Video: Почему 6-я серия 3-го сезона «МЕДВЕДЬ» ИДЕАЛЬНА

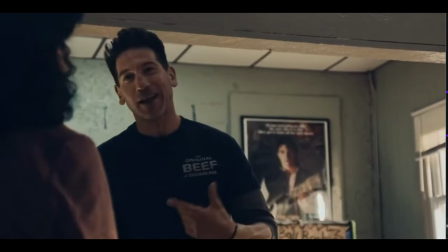252s
Когда их разговор закончился, он сказал Тине, что приятно было поговорить, и его слова задели глубоко.
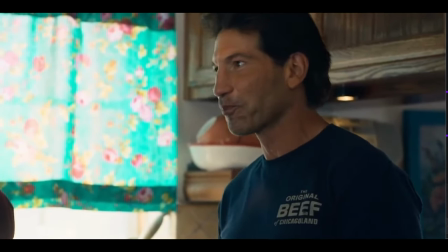258s
Из немногих раз, что видели Майки, он не производит впечатления открытого человека.
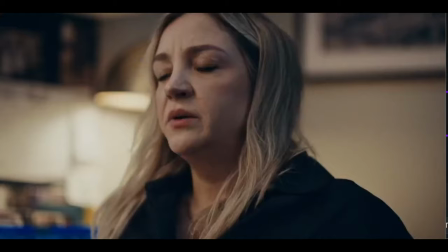265s
Сомневаюсь, что он говорил Донни о своем состоянии. Сомневаюсь в Ричи, Шугар, ни в коем случае не Карми или Анкл.
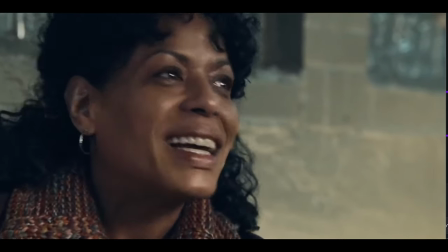273s
Так что Тина, возможно, единственная, с кем Майки открывался и делился проблемами, что красиво, но навязчиво.
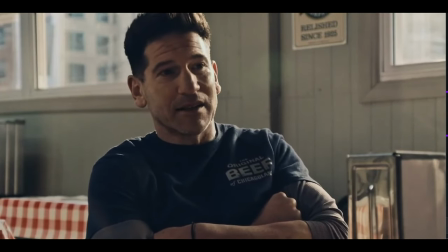282s
Потому что Майке не давал понять, что он борется. Тина сидела и плакала, ее язык тела говорил за нее.
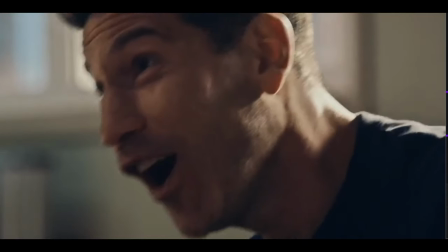289s
Но Майке улыбался, шутил и не понять, что было внутри. Это страшно.
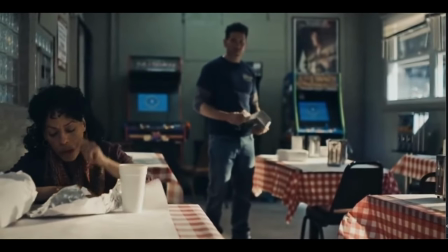297s
Но это показывает, что разговор может быть сильным и может сделать больше, чем думает.
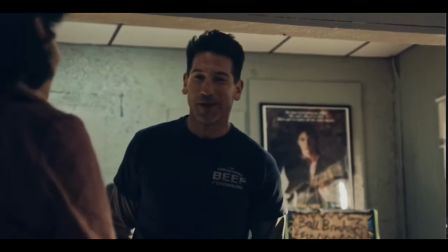303s
Это помогло Тине и кратко помогло и Майке. Они были равны, сняли груз с плеч и стали ухом для друг друга.
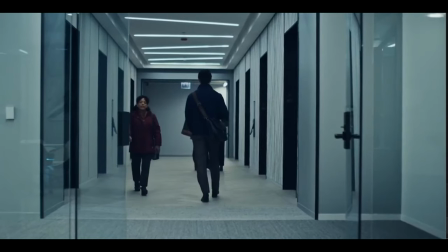313s
Зеркальная реальность. Этот эпизод коснулся темы, о которой мало говорят.
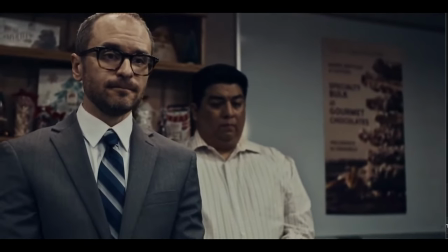319s
Компании увольняют людей, когда их сотрудники лояльны им годами, и эти люди могут оказаться на рынке труда, ставшим чужим, потому что прошло много времени.
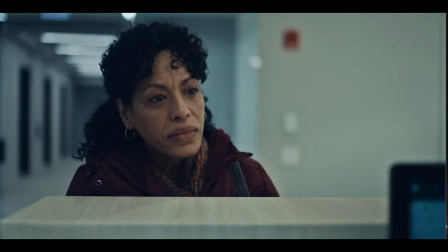331s
Тина не искала работу более 15 лет, и мир сильно изменился за это время.
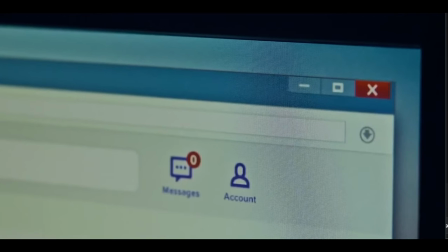336s
Она не могла просто раздать резюме, она конкурировала с людьми значительно моложе ее.
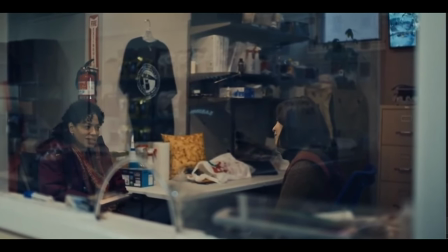342s
Опыт Тины ничего не значил, ведь компании искали образование, а не стаж работы. Все, что очевидно в реальности.
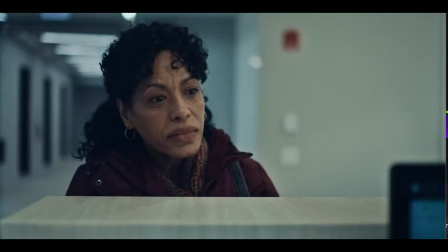351s
Смотрели ее борьбу без ответа от компаний, отмененные собеседования тратили время, грубость людей, что даже не смогли встретить ее взглядом.
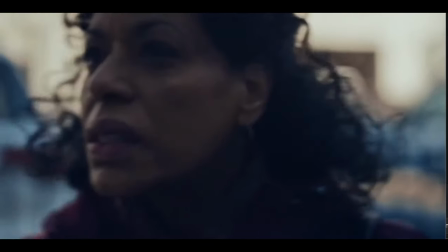360s
Тема, которую поймут многие зрители шоу, если они прошли через это и страх возвращения на рынок труда в старшем возрасте, где все по-другому пугает.
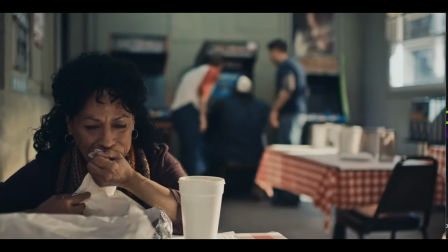371s
Это сломало Тину, у которой огромный опыт в той сфере, где она построила карьеру Это реальная проблема,
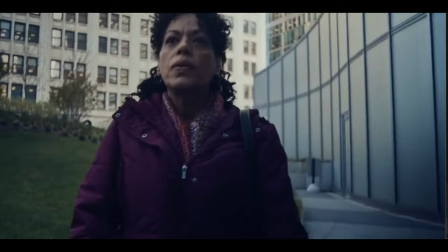378s
через которую проходят люди, но вы редко видите ее на экране Поэтому я комментирую создателей за увиденное и захотевшее обратить на это внимание
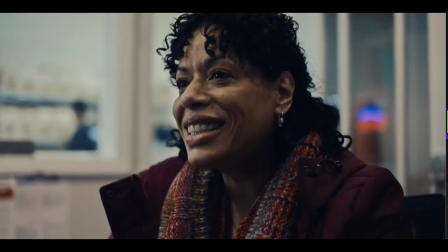387s
Способ подачи эпизода, режиссура и съемка были прекрасны Он стал одним из заметных в этом сезоне для меня
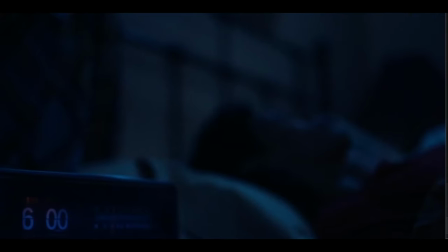394s
Тина любила рутины, так что был акцент на одинаковых кадрах каждое утро и мне нравится тот факт,
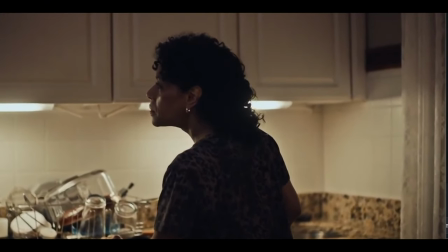400s
что это вшито в наш разум. Мы прожили день жизни Тины.
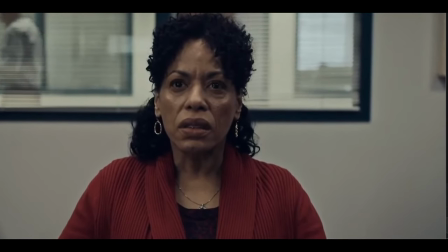405s
Когда Тина потеряла работу и камера медленно приближалась к ней, это ознаменовало изменения.
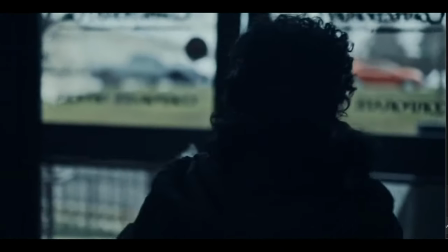411s
Не нужны были слова «все говорило» лицо и глаза Тины. Сцена в закусочной была отлично снята.
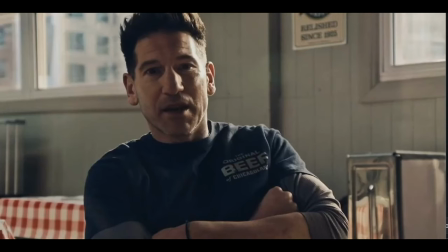417s
Как разговор становился все более напряженным, камера приближалась к спикеру.
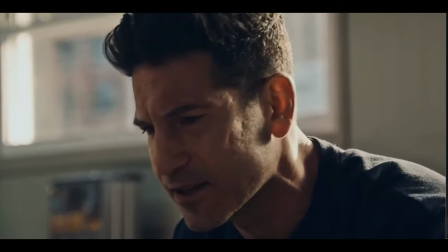421s
Это позволило нам сконцентрироваться не только на говоримом, но и на эмоциях на их лицах и казалось.
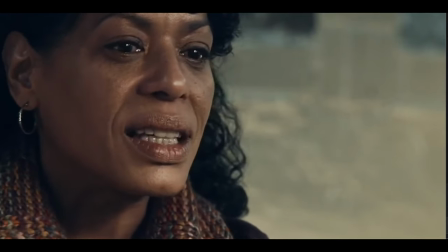427s
Это символ того, что мы получали более глубокое понимание их обоих мыслей, место, куда, как казалось, они сами и не заходили.
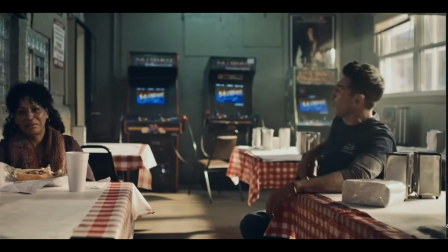434s
Но вот они, совершенно незнакомые люди, рассказывают друг другу все свои трудности.
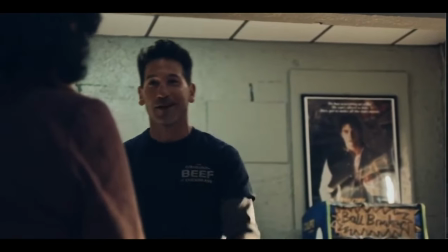438s
Кажется, что я констатирую очевидное, но я собираюсь упомянуть об этом, и это игра Тины Лизы Колонзайос.
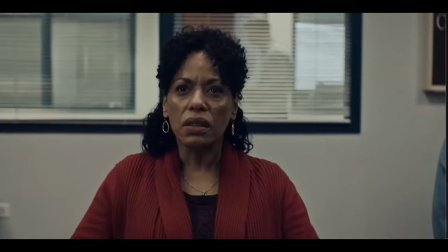445s
Она показала Тине ту сторону, которую никто из нас никогда раньше не видел, хрупкую сторону, в которой была большая сила, пронизывающая ее сердце.
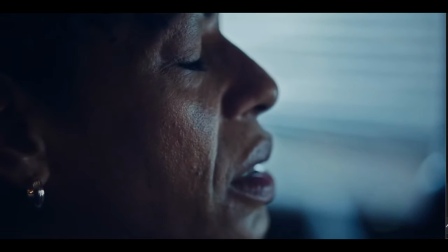453s
Тина, мать, жена и независимая женщина, которая хотела быть лучшей версией себя для своей семьи и ни у кого ничего не брала.
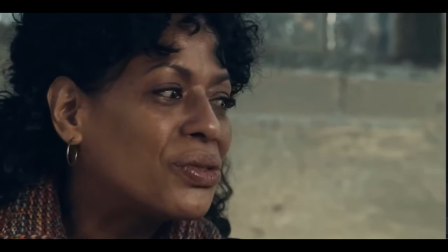460s
Этот эпизод действительно позволил мне сочувствовать, сопереживать и вдохновляться Тиной.
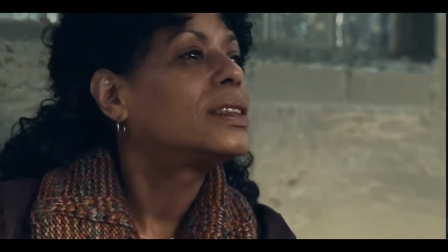465s
Что-то, что я никогда не думал, что почувствую от персонажа, которого мы на самом деле не так много видели, но я думаю, что в этом прелесть этого шоу.
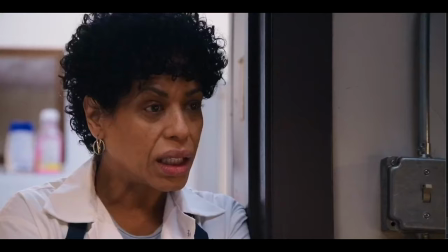473s
У каждого человека в этом ресторане есть жизнь и своя борьба за пределами этих стен,
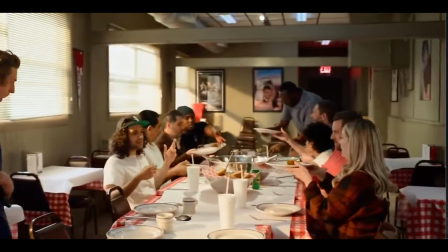477s
и об этом легко забыть, но мы просто не знаем, что это влечет за собой, пока не увидим это.
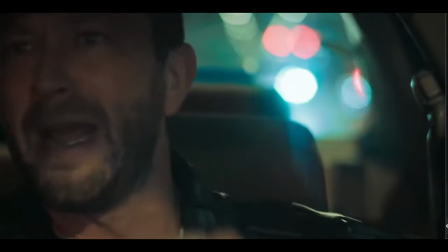482s
Только когда мы заглядываем за дверь, мы понимаем, насколько мы интересны. Итак, вот и все.
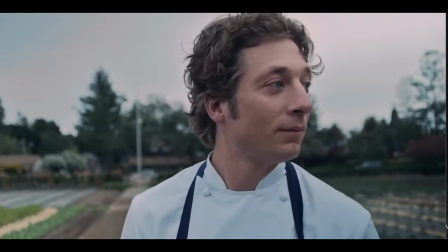487s
Почему «Медведь» 3 сезон 6 серия идеален. Если вы